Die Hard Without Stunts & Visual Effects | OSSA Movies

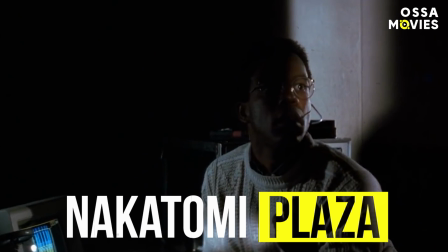[4:08]
Talk about suffering for your art, right? Now we need to talk about Nakatomi Plaza, the actual setting of Die Hard.
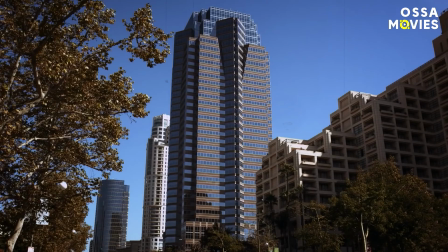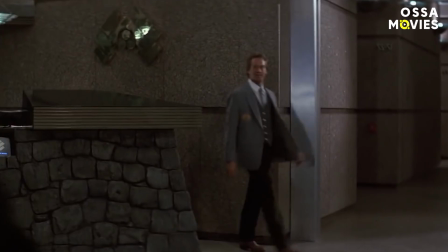[4:23]
Pretty much the entire film takes place in the building or its surrounding areas. So where did the filmmakers find such a perfect building to film in?
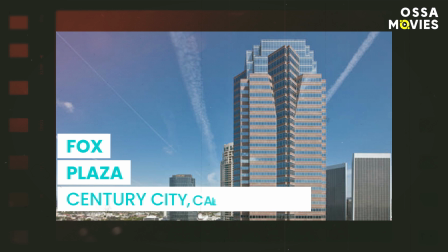[4:32]
Turns out it was right under the studio's nose the whole time. The real Nakatomi Plaza is the 34-story Fox Plaza building in Century City, California.
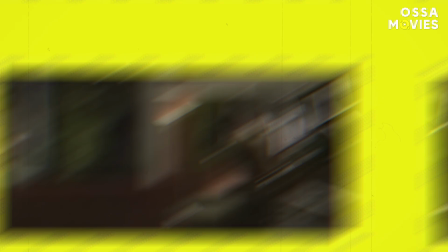[4:40]
Great. Sounds like the right place for filming, right? Well, kind of. The setting was fantastic, but there were also other people working in the building.
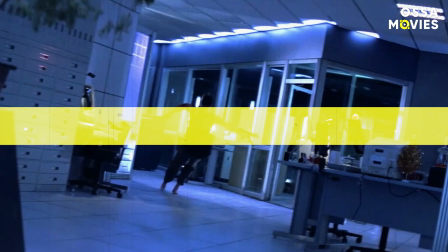[4:48]
So the filmmakers tried to do what they could in the evening because the other departments weren't too happy hearing things go bang and boom while they were trying to have meetings a story below.
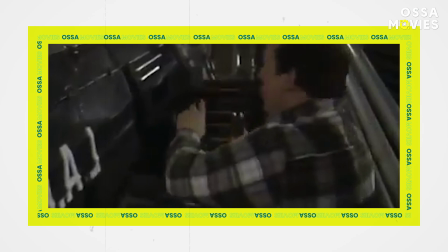[4:57]
As a result, Die Hard was also filmed in an interior set a few hundred yards away at 20th Century Fox Studio.
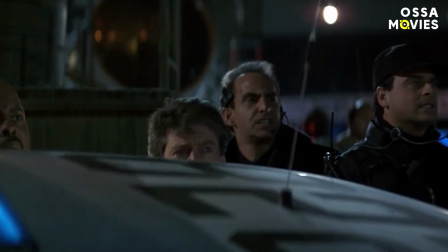[5:03]
But surely the filmmakers didn't blow up the real Fox Plaza just to get the right shot. That would be crazy and would almost certainly upset the other departments even more.
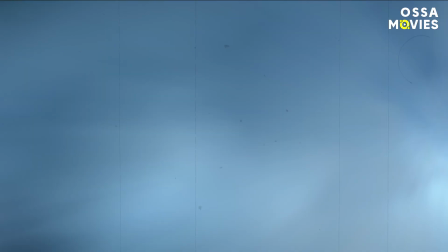[5:12]
Well, actually, they did blow up the plaza. A miniature version of it, that is.
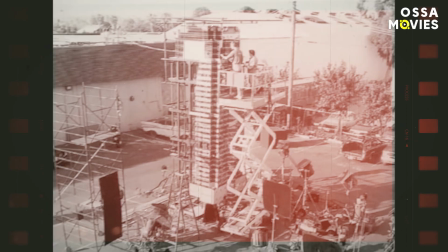[5:18]
When we say miniature, keep in mind that this was still a 30-foot tall structure, so it was smaller, but still convincing enough to the viewer at home.
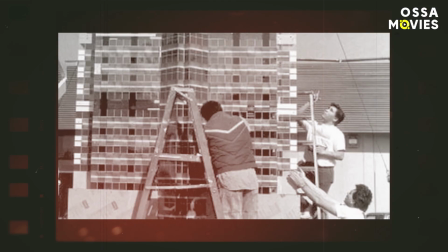[5:25]
It was a pipe grid trusswork and then plexiglass
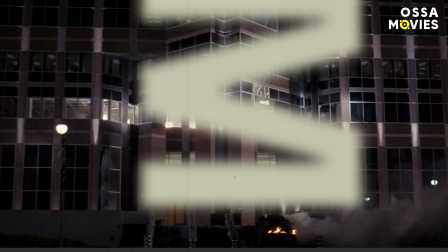[5:30]
panels that were screwed to it.
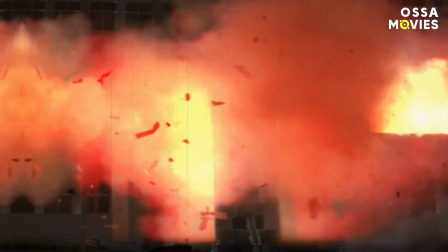[5:34]
The team even took photos of the granite of the original building and used the images to make it look even more authentic. And then, after all that hard work to make it as real as possible, they just went ahead and blew it up.
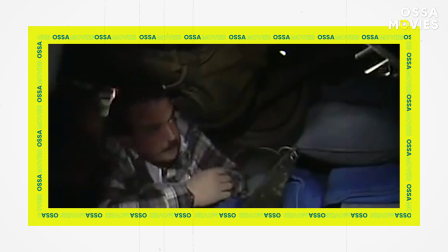[5:45]
As visual effects maestro Richard Edlund revealed, that proved to be the moment that tested the team's ability to take the effects to the next level. He said the following, The shot that turned out to be the toughest was the one that came in last, the third floor explosion.
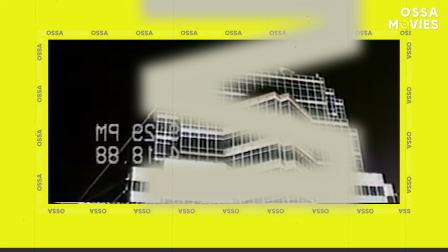[5:59]
That happens right after Bruce gets kicked out of the way by the explosion that came up the elevator shaft and it blows out the whole front of the building.
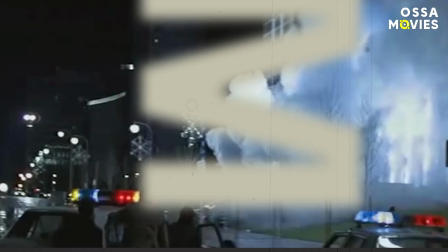[6:06]
It took a couple of attempts, but they realized that the first test shot was still the best and used a lot of elements from that in the final shot.
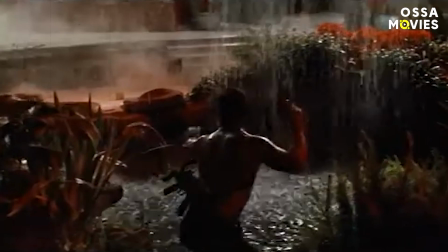[6:13]
Considering how the scene came out in the end, it's safe to say, mission accomplished here. Of course, you can't talk about Nakatomi without mentioning the helicopter crashing into the building.
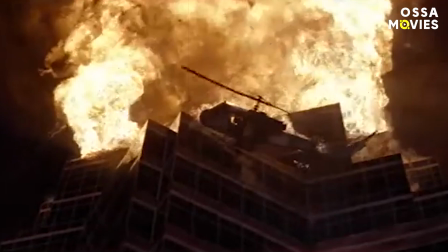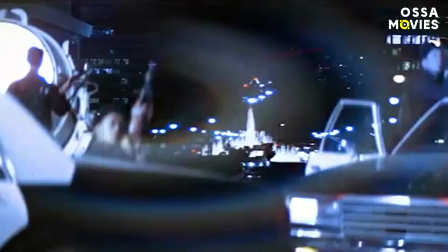[6:27]
After watching the movie, you'll never look at helicopters around skyscrapers the same way again.
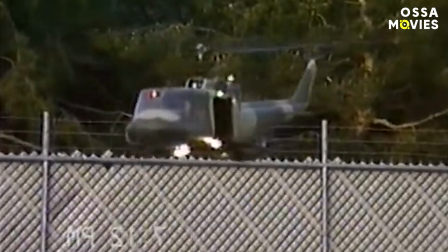[6:32]
Turns out that a mix of real helicopters and remote-controlled ones were used for the scene, with a cockpit set being created for the close-ups of the actors.
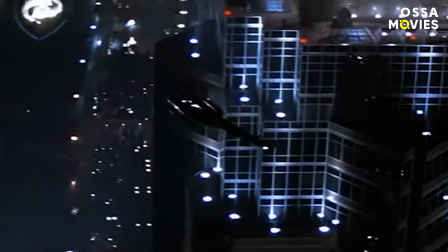[6:40]
One of the biggest challenges for the filmmakers was that they couldn't fly a helicopter within 200 feet of the actual building,
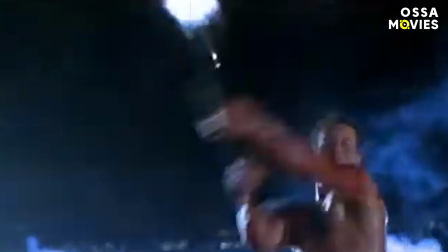[6:46]
so they knew they would need to get creative with the shots and use clever cuts in the edit.
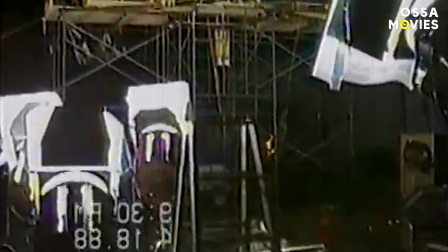[6:50]
Though exploding the helicopter into the plaza was a far easier task, since they just crashed the remote-controlled chopper into the miniature building.
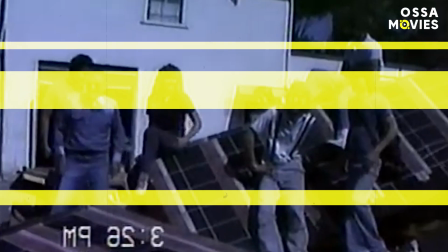[6:57]
But while it was easy in that scene, it was pricey. Discussing the shot, Edlin said the following. The helicopter, quite an expensive unit, was radio controlled. We had three shots at this, at $3,000 to $4,000 per helicopter.
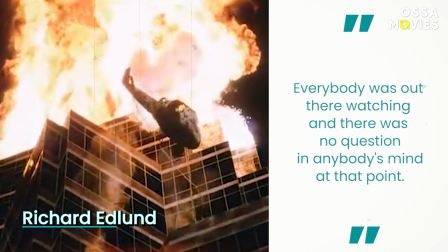[7:11]
They got it on the second one, and it was magnificent. Everybody was out there watching, and there was no question in anybody's mind at that point.
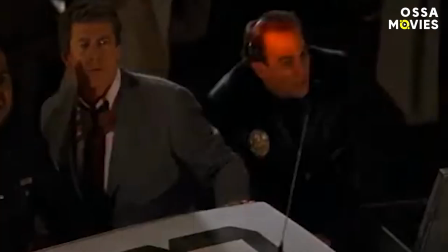[7:18]
It's amazing to think of how they tricked all of us into believing that it was a real chopper crashing into a real building, right?
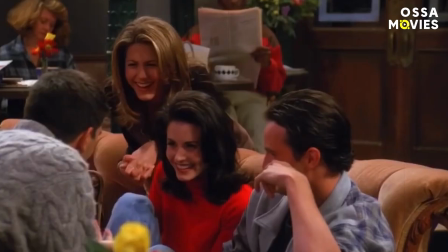[7:24]
Well, there's a reason it's called movie magic at the end of the day. We're all friends around here, just like Rachel, Ross, Joey, Chandler, Phoebe, and Monica.
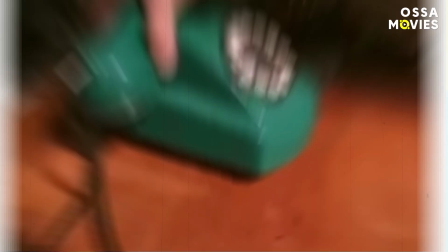[7:36]
However, they also had their own special props and visual tricks on the popular sitcom, so make sure you check out that insightful video.
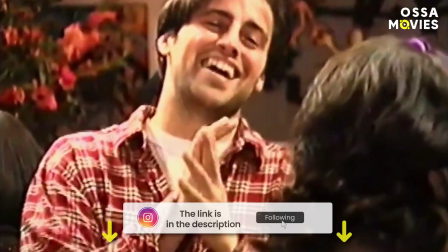[7:43]
And while you're at it, don't forget to like, share, and subscribe to the channel. Thanks for watching, and stay awesome!